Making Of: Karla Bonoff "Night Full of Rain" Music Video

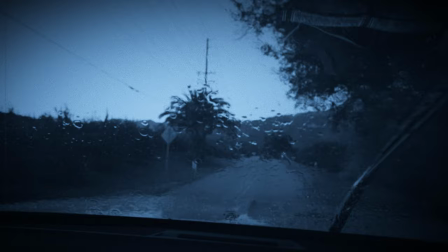When Karla asked if I could make the music video for the song Night Full of Rain,
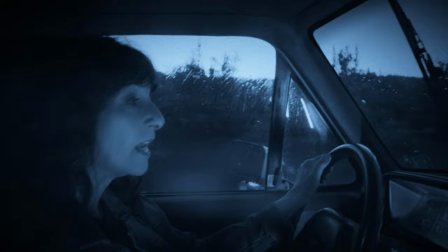my initial response was, well, it should probably be at night, and it should probably be raining. Then I thought, how are we going to do that? My daughter Nina and I spent quite a bit of time brainstorming different ways to do this.
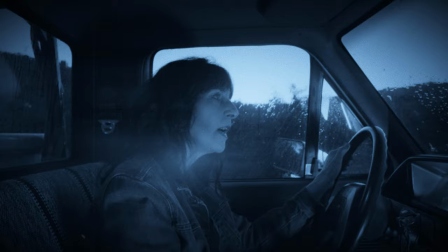We decided early on that we wanted to create a video that was one long shot with no edits.
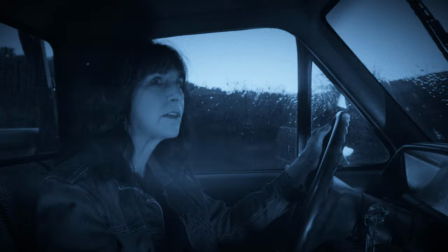One challenge with this approach is to make the video compelling to watch for four minutes while reflecting the mood of the song.
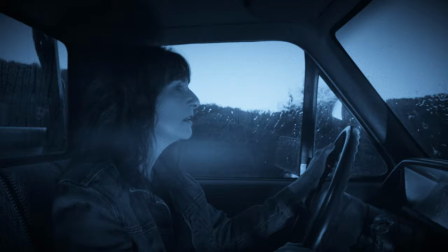After several ideas being thrown around we zeroed in on the idea of having Carla driving a truck down a dark road during a downpour.
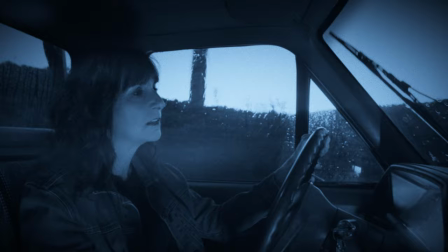The shot would be handheld by Nina from the perspective of a passenger.
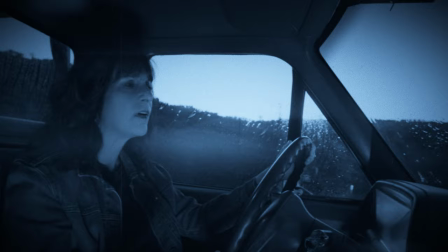Since we live in California we knew we couldn't wait for a rainy night so I would have to come up with some kind of rain machine.
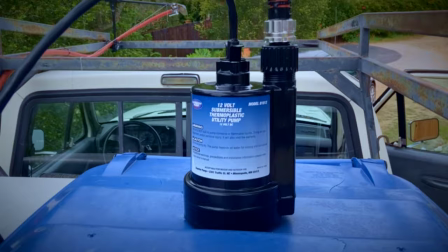So I strapped a recycling bin in the bed of my truck to hold about 50 gallons of water.
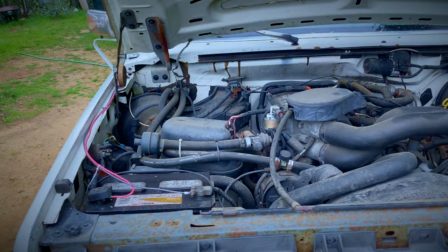I bought a submersible water pump which runs on 12 volts so it could be powered by the truck's battery.
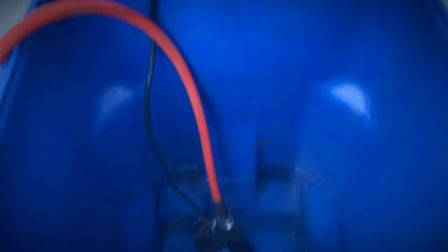I ran wires from the battery into the cab where I rigged an on-off switch. From the pump inside the water tank,
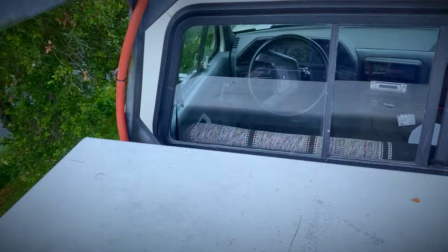I ran a three-quarter inch garden hose up along the racks of the truck where I had clamped
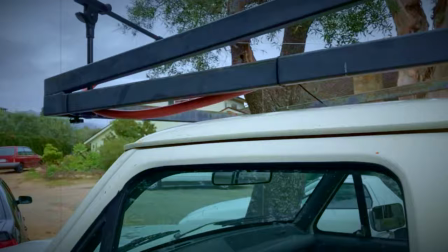a small articulating microphone stand which had a clamp on the end to hold a sprinkler head.
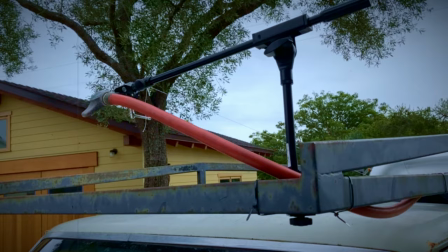The microphone stand allowed me to fine-tune the sprinkler's angle in the apparent wind for the maximum amount of rain to land on the windshield while driving.
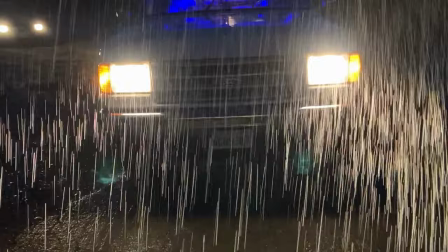I had to angle the sprinkler quite a bit forward, otherwise the rain would get completely blown back and no water would land on the windshield at all.
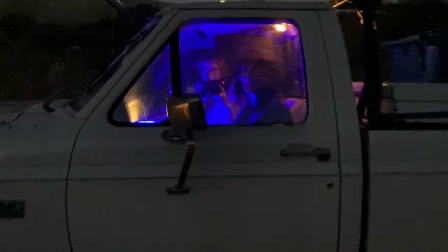Nina and I drove all around Santa Barbara, searching for a location to shoot. We finally found a long road with a dead end.
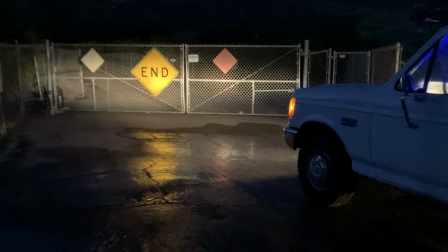We thought it would be cool to have Carla arrive at this dead end for the end of the video. We knew we wanted the final video to have a slow-motion effect,
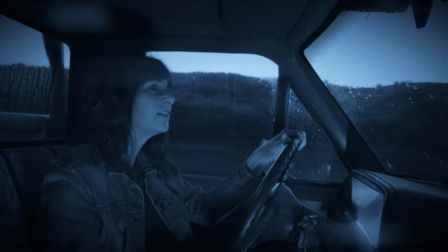so I time compressed the 4-minute song down to a 3-minute song and shot the video at 36 frames a second,
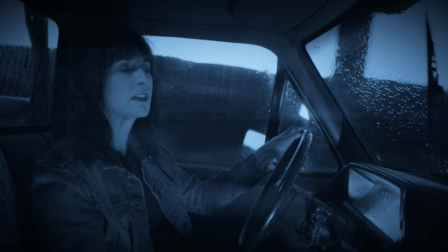which would then be stretched from 3 minutes back out to 4 minutes and down to 24 frames a second in post.
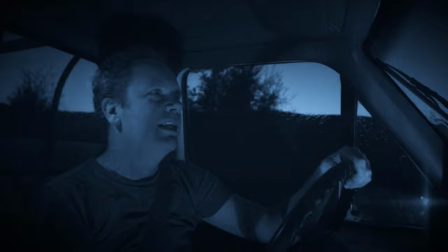A few days before the shoot with Carla, Nina and I shot a test of me driving the truck to check our lighting,
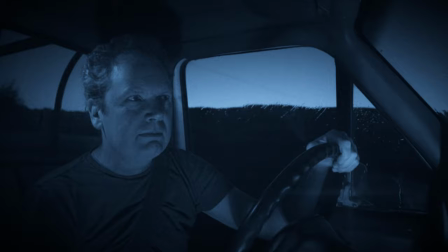test the rain machine, test the camera settings, and see if the timing of our starting point and end points would work.
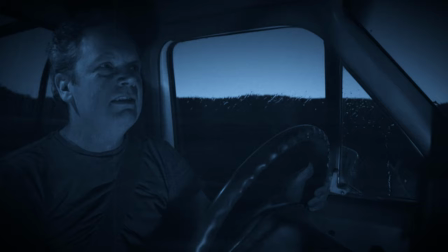It was hard not to laugh because here we were driving down the road with a sprinkler on the top of the truck going full blast.
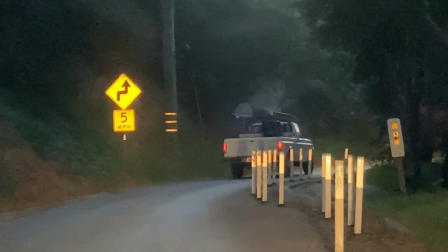Anyone on the road driving, walking their dog, jogging would get soaked so we hoped no one would appear during the shoot.
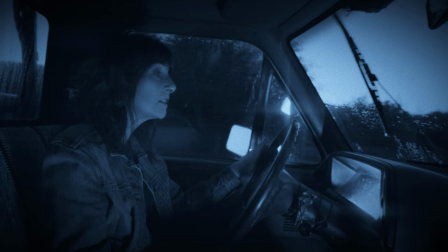Carla arrived about an hour before the time we needed to start shooting. If we shot too early it would be brighter outside than inside the truck.
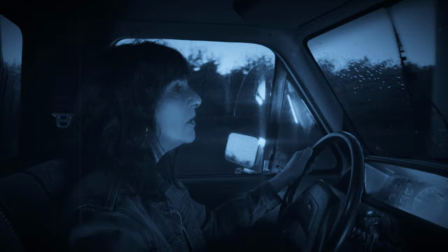If we shot too late, it would be too dark outside to see any of the rain on the windshield.
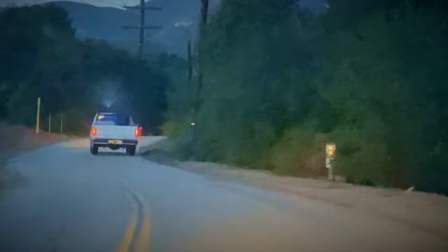Carla's great. She had never driven my truck before, so I gave her a quick rundown, and we also voiced a couple requirements of her during the shoot.
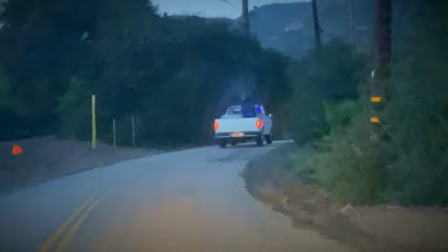Keep the truck moving at an even 15 miles an hour once we hit the starting mark on the road.
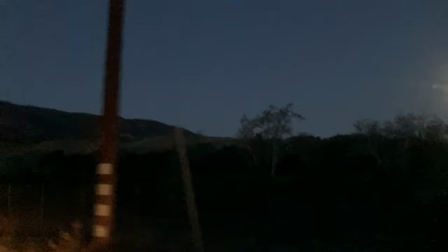This will ensure the rain will fall on the windshield and that we will arrive at the dead end by the end of the song oh
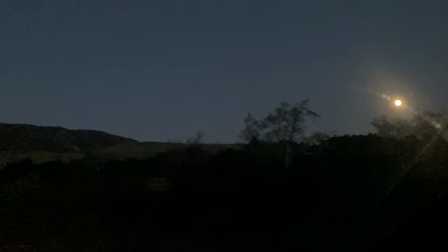and try not to have your right hand too high on the steering wheel otherwise there's gonna be a weird shadow on your face from the low angle lighting
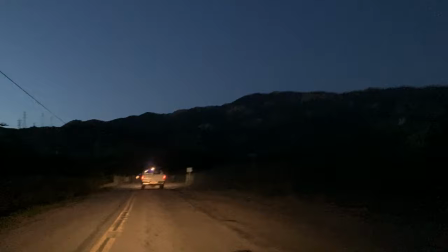we had in the cab and look around but don't look at the camera she
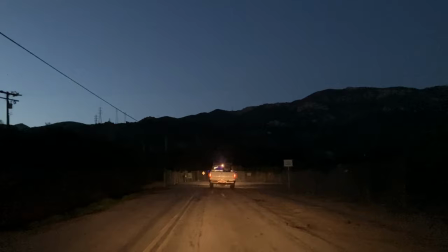had to remember all of this while singing all of the lyrics in perfect sync at a faster than normal speed in a truck she had never driven
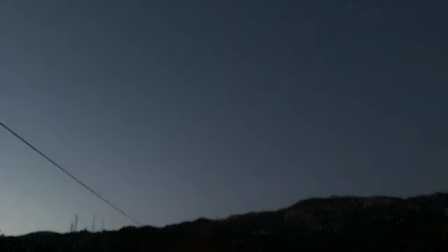before during a downpour at night while someone is filming her.
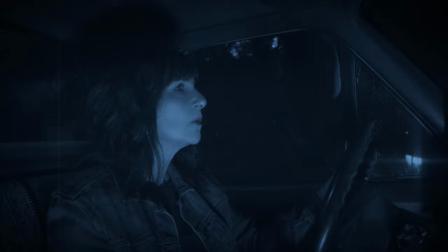She nailed it. First take.
A storm that's passing through a night full of rain.
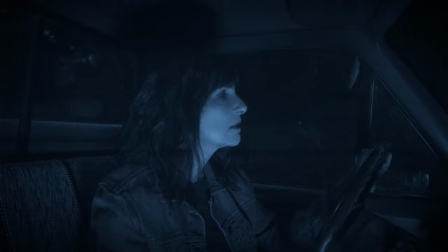Just a little darkness.
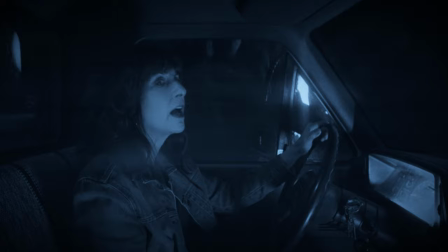A storm that's passing through a night full of rain.